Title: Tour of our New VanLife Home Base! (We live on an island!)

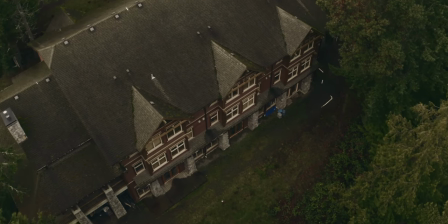Currently there's class going on in the basement and then there's two levels above that that are kind of like the dorm rooms and it's actually kind of a nice building. It's one of the most recent builds on the property I think.
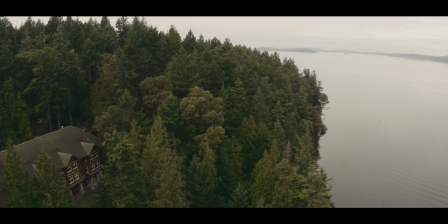It's about 12 maybe 15 years old but that's where I lived when I was
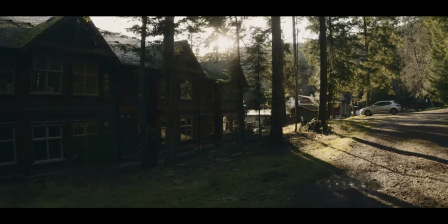originally working here and a student in the program back myself in 2012. A lot has happened in life since then. A lot of really good stuff. So I've now gotten a chance to actually import and edit some of the footage, the drone footage, that you've been seeing throughout this video.
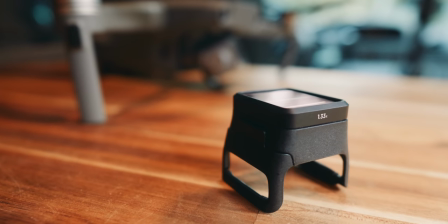Last shot with the Moment anamorphic lens for my Mavic 2 Pro. And essentially what an anamorphic lens does is it squeezes a wider image this way, So it takes a wider field of view and compacts it down into a smaller frame kind of like you know Those mirrors that you sometimes see at like haunted houses that make you look taller skinny or wonky or
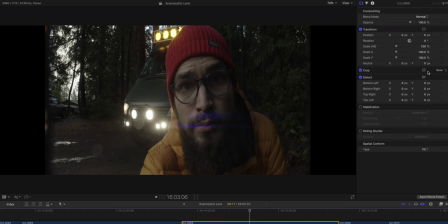maybe short and fat Those bendy mirrors That's exactly what an anamorphic lens does But it takes a wider image and compresses it down to a smaller
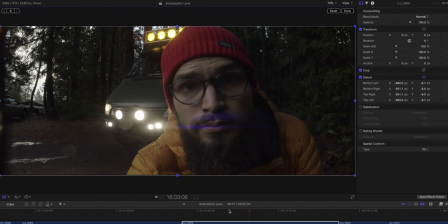sensor And then when you go into the edit room you stretch that image back out What that does is the combination of optically like squeezing down to
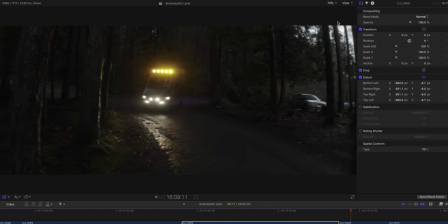a small area and then stretching that back out,
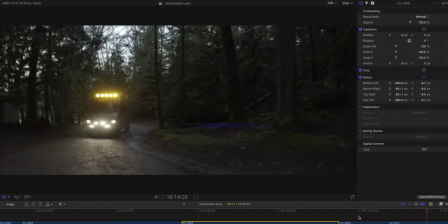that gives the image a different kind of feel than what we're used to seeing in what's traditionally called a circular lens. So the biggest advantage of using a lens like this is that it creates that anamorphic feel, a feeling that is just different than your more clinical nature of ordinary circular sharp lenses. Because drones aren't necessarily out of the box supposed to be artistic by nature or
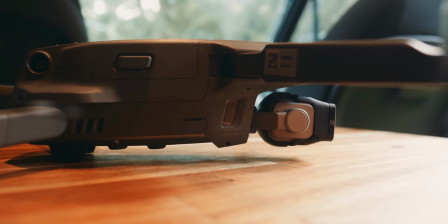artistic is up to your interpretation but they're meant to just go out and get images as they look. So when you attach something like this you're making an artistic decision to capture your image differently and that has a certain feel to it.
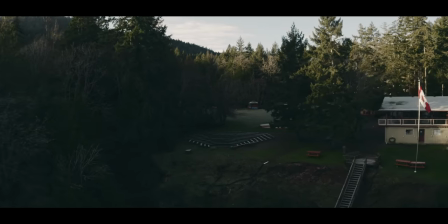So as filmmakers you press into all these different tools at your disposal to create a final image that has a certain quality to it that you're going after.
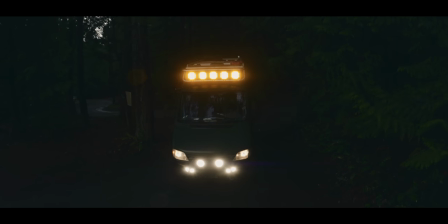And that's looking at the footage from this it's exciting for me because it has an aesthetic to it that's just different than what I'm used to seeing out of my Mavic.
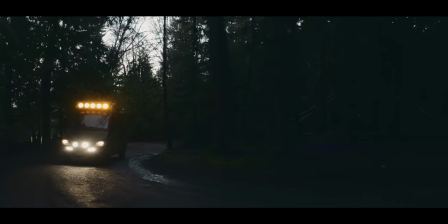And that's pretty cool because Now, when I cut to my drone footage, it's got a really pleasing, unique quality to it, which to me adds a bit of flavor and punch to the video.
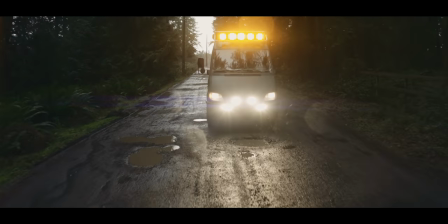Some of the anamorphic stuff is that barrel distortion that you may be used to, or those horizontal lens flares.
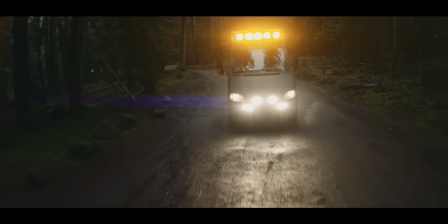The anamorphic look has sometimes been simplified down to just that widescreen cinemascope style frame. And that's certainly a quality to it, because when you stretch that image back out, you're ending up with a wider frame than some of your traditional aspect ratios that you're used to. so in trying
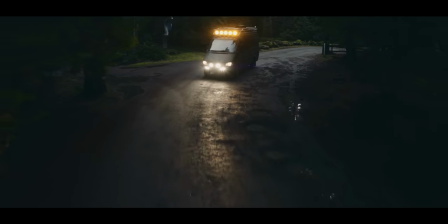to replicate a cinematic feel it's sometimes a bit of a cheat to throw on black bars to get
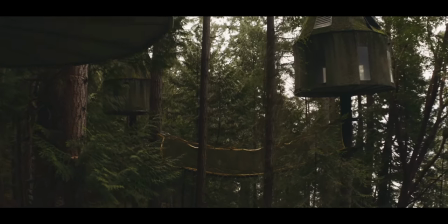that 235 one look or the 241 look and that that is certainly a way to emulate it but you're missing out on the
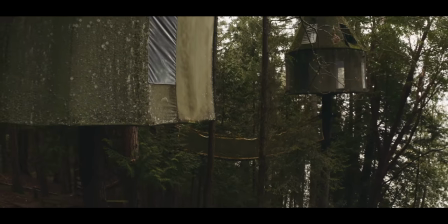optical quality of how basically everything in the image gets interpolates through the lenses and then to the sensor.
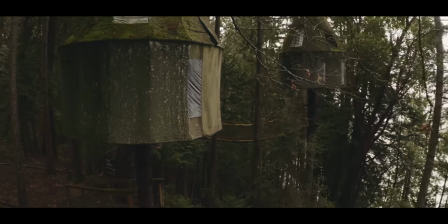So in the past couple years I've actually been uploading my videos in a two to one aspect ratio instead
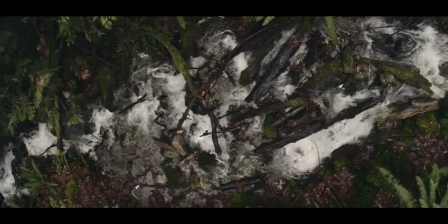of 16 by 9 or 16 by 9 with bars or 235.1.
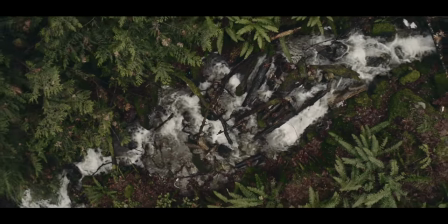And the reason for this is it's a slightly wider frame than 16x9,
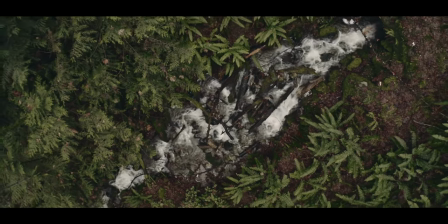but not fully committing to that Cinescope look where you're losing a lot of the header and the lower.
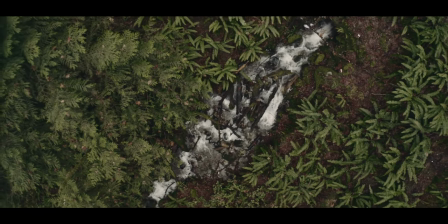Because experiencing that on mobile can be a little bit jarring if the whole video is shot like that, especially in the YouTube format where it's a lot of talking head, walking around vlog stuff. So the two to one aspect ratio, if you output in that, looks fantastic on a phone. So that's what I've been doing these days and it looks great on some of the big flagship phones like I think that most of the iPhones now are coming out in that two to one
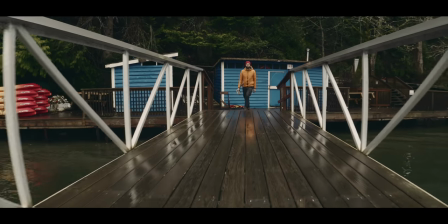aspect ratio and the Samsungs do and so it's just acknowledging what most people are consuming this on and
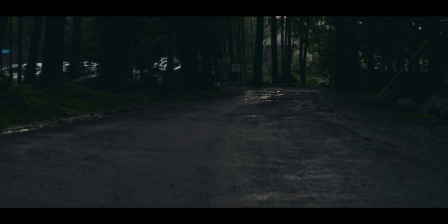also trying to get a bit of that wider frame feel because that's kind of where I tend to lean towards and just because you go wide does not mean it's
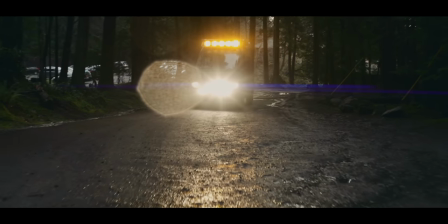automatically cinematic but truthfully I do I do appreciate that wider feel of frame a little bit more than a full 16 by 9
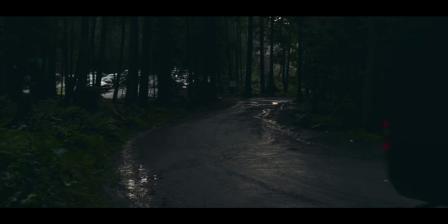sort of look there.